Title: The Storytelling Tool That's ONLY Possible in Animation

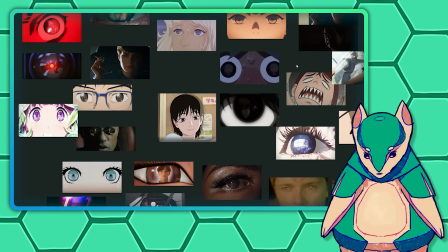[4:06]
First, that I'm a conniving son of a who loves to lie just for the thrill of it, and second, each of those examples has some quirk or difference that proves the rule.
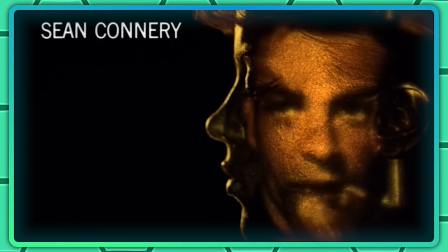[4:14]
We'll come back to it in a little bit, such as in the James Bond film Goldfinger, where the James Bond, mid-smooch,
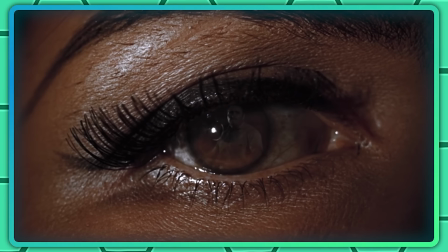[4:20]
peeps the reflection of an attacker in the eye of the smoochee, then tosses the attacker in a bathtub,
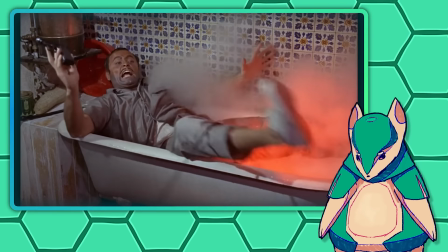[4:25]
gives him an excruciating death by way of conveniently poorly insulated fan,
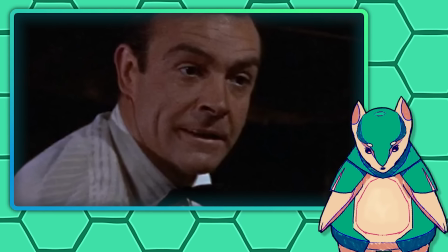[4:30]
gives a cheeky little smile like the little stinker he is, and mumbles the cheesiest one-liner of all time.
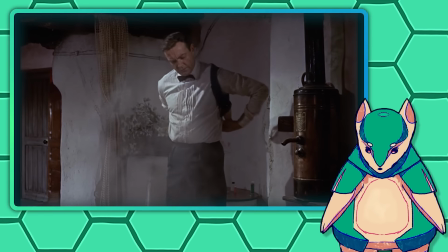[4:35] Shocking.
Then repeats it 2 seconds later, just in case either the audience or the traumatized woman on the floor didn't hear it the first time.
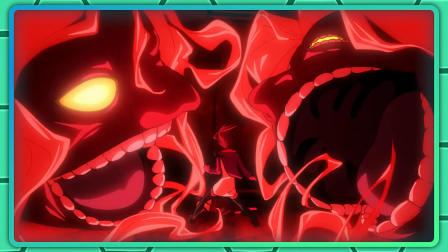[4:43] Positively shocking.
In Dandadan, this isn't even a literal reflection at all,
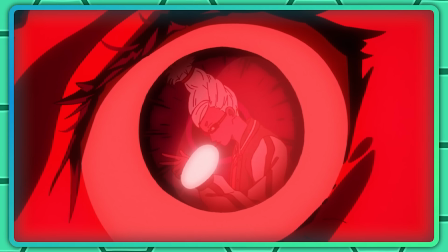[4:48]
but a window into a memory as Momo recalls a piece of advice from her grandma. But
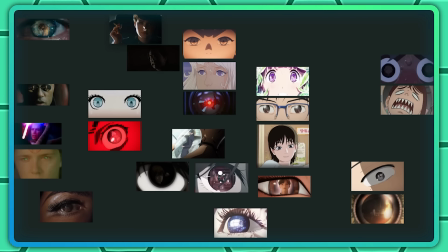[4:52]
by far the biggest function for a reflection in someone's eye is to communicate something subjective about the character.
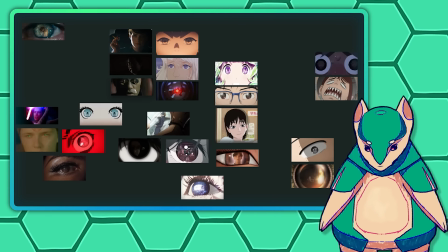[4:58]
After all, you know what they say, eyes are the trapdoors that lead to a woman's heart.
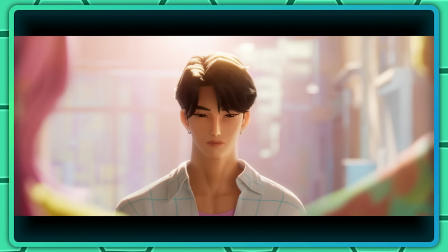[5:03]
It could be desire, romantic or otherwise, like in K-pop Demon Hunters when Rumi sees Jinu for the first time,
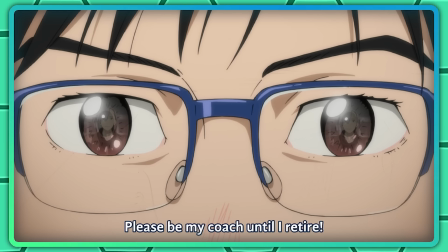[5:09]
or when Yuri of On Ice fame asks Victor to be his coach.
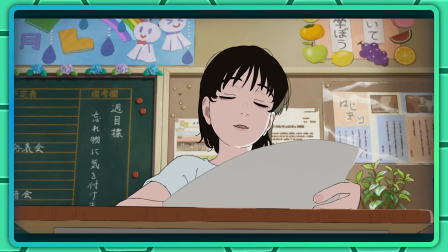[5:13]
In Look Back, all Fujino sees in the world, in her future, is manga, and that's reflected in her eyes as she gazes at the page.
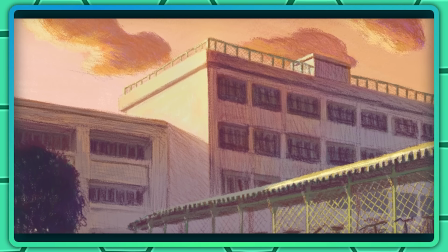[5:21]
But once she realizes that her absent classmate's work is actually really good and her sense of superiority is threatened, harsh reality shatters her fragile ego.
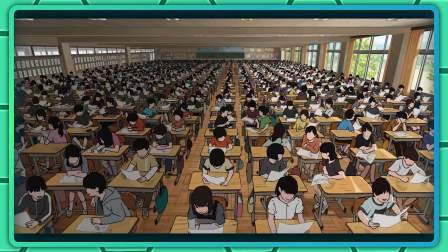[5:30]
Suddenly, the world seems a whole lot bigger than it did a second ago, and the glistening reflections have vanished from her eyes.
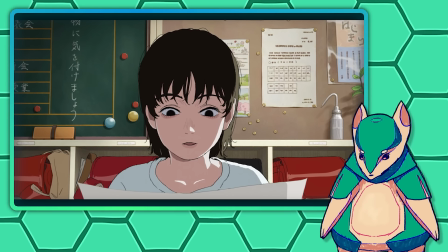[5:37]
The future that seemed to be her right to inherit is gone in an instant.
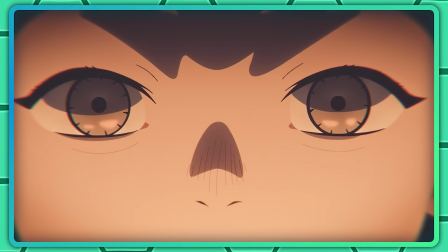[5:41]
How about a loss of innocence? Well, the summer Hikaru died portrays that with the reflection of a sparkler fizzling
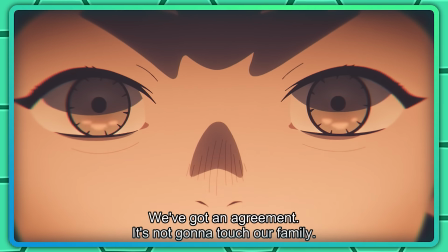[5:48]
out in a young Hikaru's eyes as he learns about his family's generational curse.
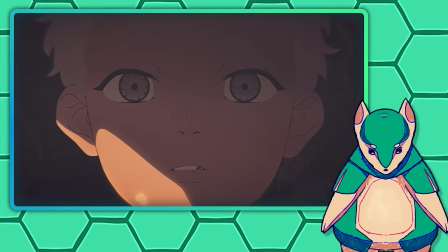[5:52]
That brings us to the lack of a soul and back to live action.
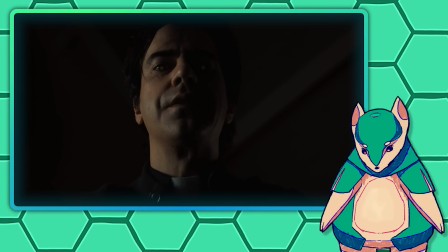[5:56]
It's debatable whether this counts, but in Midnight Mass, Father Paul is shown to be an inhuman monster by a blank reflection in his eyes,
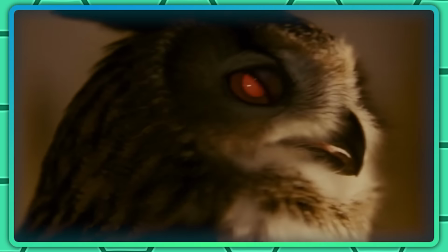[6:03]
like those of a woodland beast of some sort, which gives the impression that there's nothing human behind them.
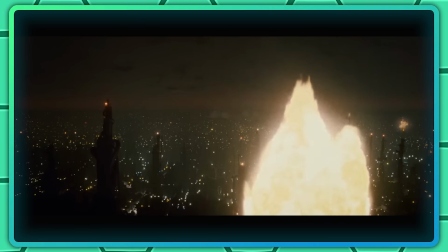[6:09]
Oh, it's also in Sinners. I guess it's kind of becoming a general vampire thing. That's of course borrowing a technique from Blade Runner, a film obsessed with eyes.
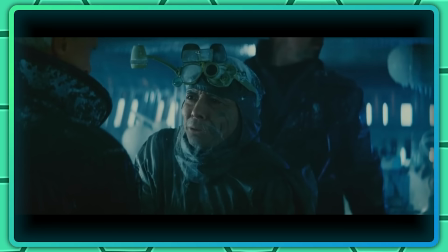[6:18] I just do eyes.
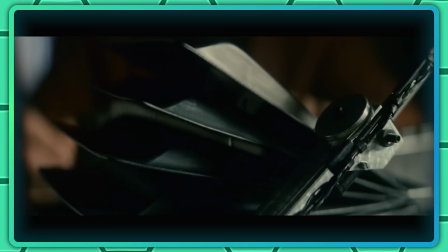[6:19]
And which explicitly deals with the idea of looking into or monitoring with a sci-fi device someone's eyeballs to see if they're human or not,
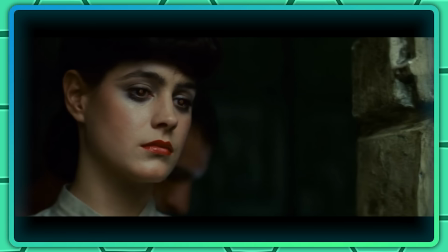[6:27]
and whether it's truly even possible to clearly make that distinction.
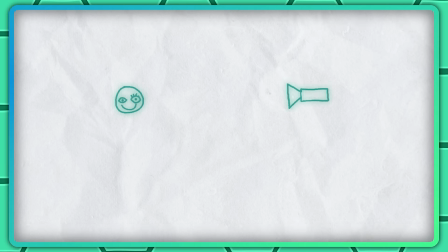[6:31]
This effect was created by positioning a two-way mirror at a 45-degree angle in front of the camera,
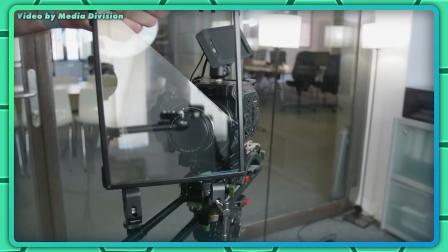[6:37]
then shining a bright focused light through that two-way mirror such that to the actor, the light appears to be directly in front of the camera lens,
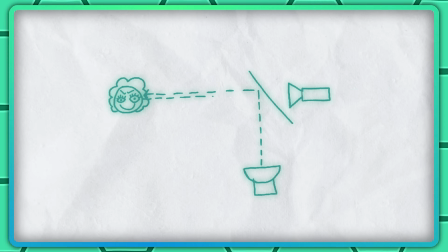[6:45]
like a teleprompter. The light reflects directly into the actor's eyes, bounces off their corneas, and back into the lens, creating this artificial-looking glow.
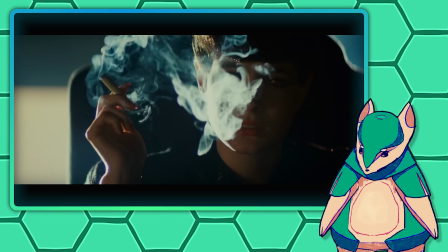[6:54]
But does this really count as a reflection? It's just light, no discernible image.
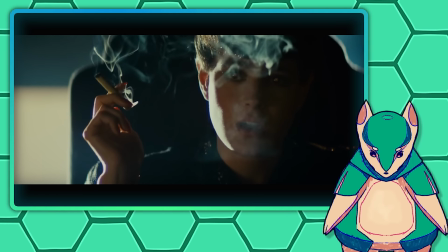[6:59]
For that, we need to turn away from practical effects and toward visual effects.
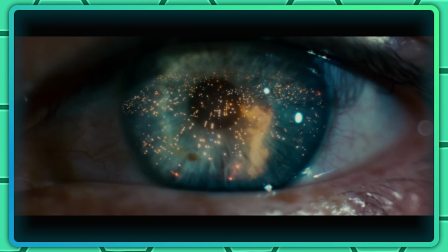[7:03]
The eye motif is established in the second shot of the film with this extreme close-up of an eye with the reflection of the cityscape composited on top. It's unmistakably human, but it's not entirely clear to whom this eye belongs.
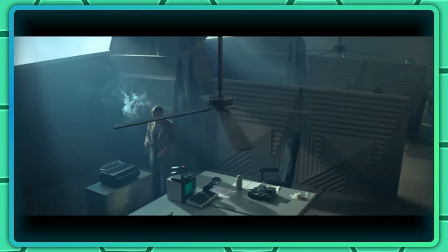[7:16]
It could be the investigator who we see looking out a window a few seconds later, but it could just as easily be the android Roy Batty as he arrives on Earth.
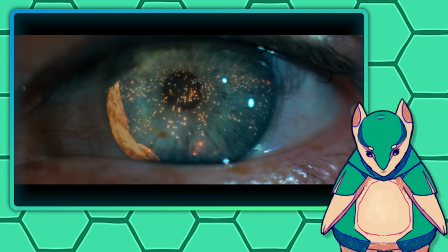[7:24]
This is one of only 2 live-action examples of this shot that I've been able to find where it's used in quite the same way that it so often shows up in animation,
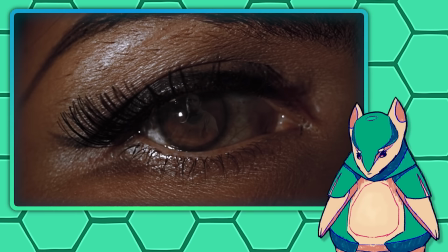[7:33]
and anime in particular. We've already seen the other, it's the Goldfinger scene. Now seems like a good time to get back to those limitations and exceptions in live action.
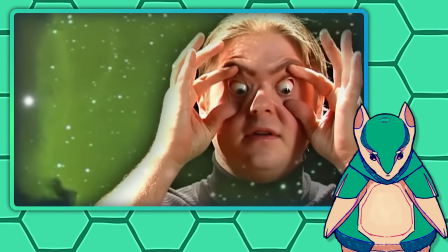[7:42]
For anyone unfamiliar, the classic eyeball is famously spherical, and spherical things reflect everything around them in every direction,
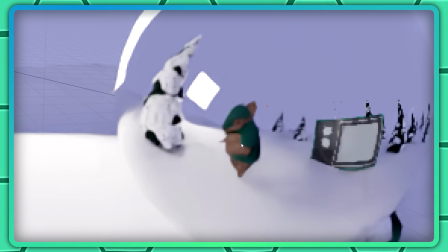[7:49]
which means any individual object gets compressed down into a tiny space.
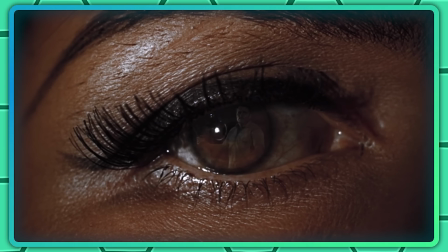[7:53]
They're also not perfectly reflective, which means that if you wanted to get a clearly visible reflection in someone's eye,
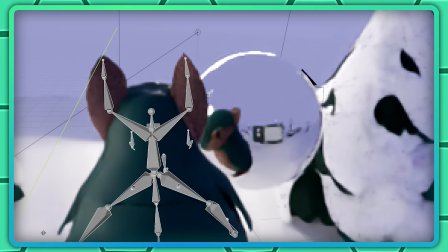[7:59]
whatever you're reflecting would need to be not only huge and or close enough to practically fill the person's entire field of view,
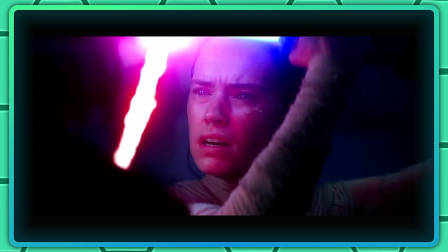[8:05]
but also way brighter than anything else in the scene.